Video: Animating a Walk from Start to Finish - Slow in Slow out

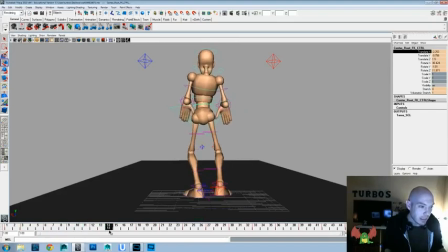speed out of it and into the next one, and it adds just that little bit of bounce and sway to the hips. Now let's go ahead and accentuate the up and down as well.
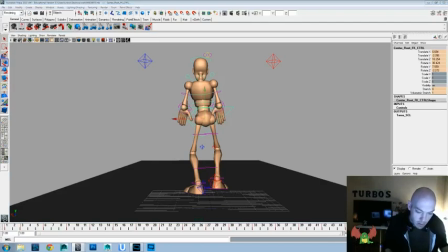As well, we'll go ahead and hold those for a little bit more.
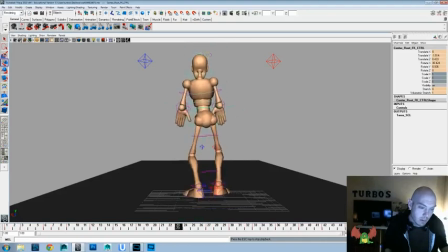So right now I'm just adding a couple more keys for the upper
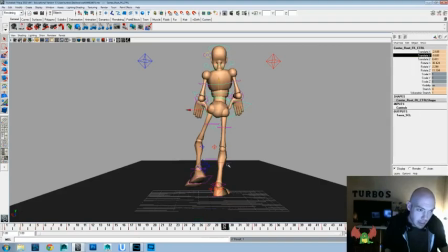position on those, so that not only are we holding the side to side on the hips, we'll hold the up position on the hips as well. That way it's holding, and let's do that for 3 frames.
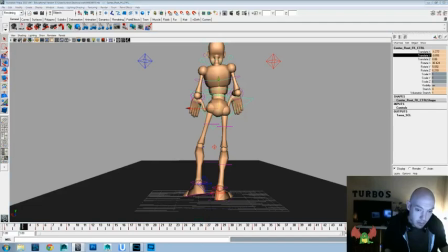They're holding up, and so. And now you can really feel the hold and the slow in and slow and hold, and then it speeds out
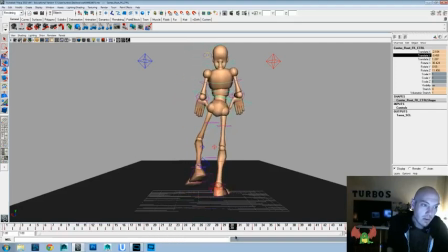and holds and holds and holds, speeds out, holds, holds, holds, speeds out, holds, holds, and back. So you see that it's messing with the timing here. And what they were talking about with keys is that with the slows, the keys are together.
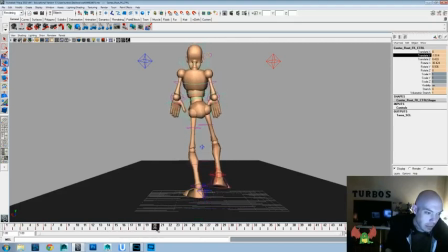So you see like 17, 18, and 19 are held together, and there's a little bit of a key gap, then only 1 frame in between those. That's going to be your quick moves, and then slow back again, and then a quick move, and then slow back again.
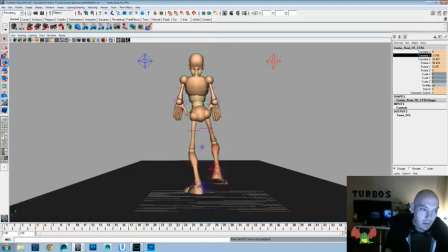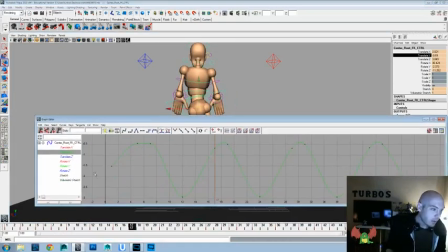Okay, now we're just going to go back into the graph editor, and we're going to smooth out these curves and everything too. Because this one's too flat, so that's not going to feel good. And we could talk a lot about the graph editor as well.
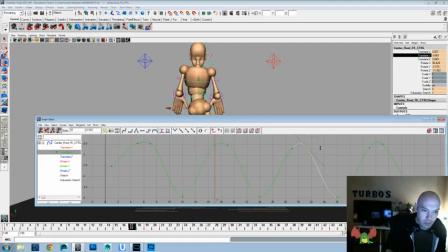One of my old mentors, I believe, Victor Navone, great animator. He does a ton of his animation just within the graph editor.
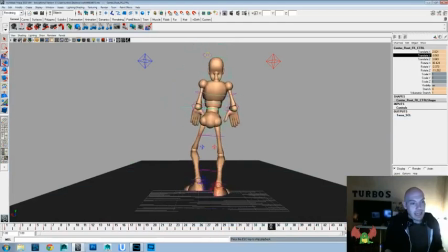Now, that being said, it's not like he doesn't set keys or anything, but he might even go through and like ghost his keys and then go in and just tweak it so you can get that same curve in the graph editor without even having to have a key in there,
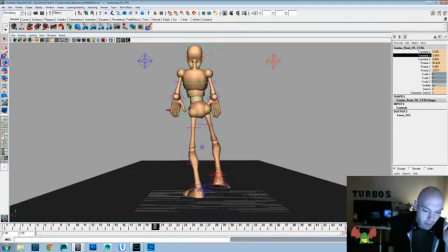and it makes his animation really smooth. He used to be at Pixar. I'm not sure if he still is, but he's a great animator and a great guy to check out if you're looking for inspiration or just beautiful animation to watch. Victor Navone, really cool guy. Unfortunately, I didn't get to,
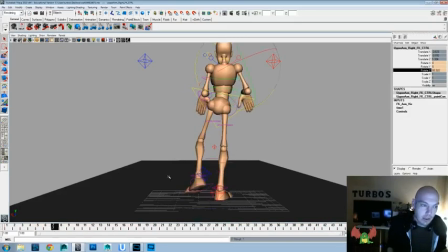because of some real life stuff, I didn't get to be in his class for a super long time. But I learned a ton just in the short time that I was able to study under him, and he's a great guy.
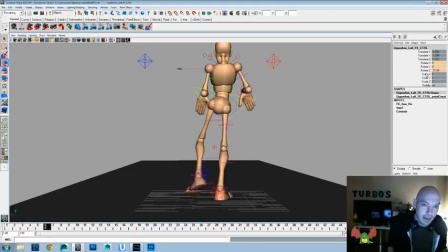Double thumbs up for Victor Navone. Go check out his stuff. Also do a little sway in the hands, I think, too. It would just be fun. Might tone that down a little bit as well. But again, animation's really a playful art form, so.
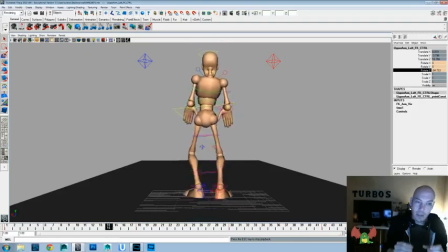And you feel there's definitely a bouncy and almost a little bit of a jerkiness to the movement, but I think that's fine.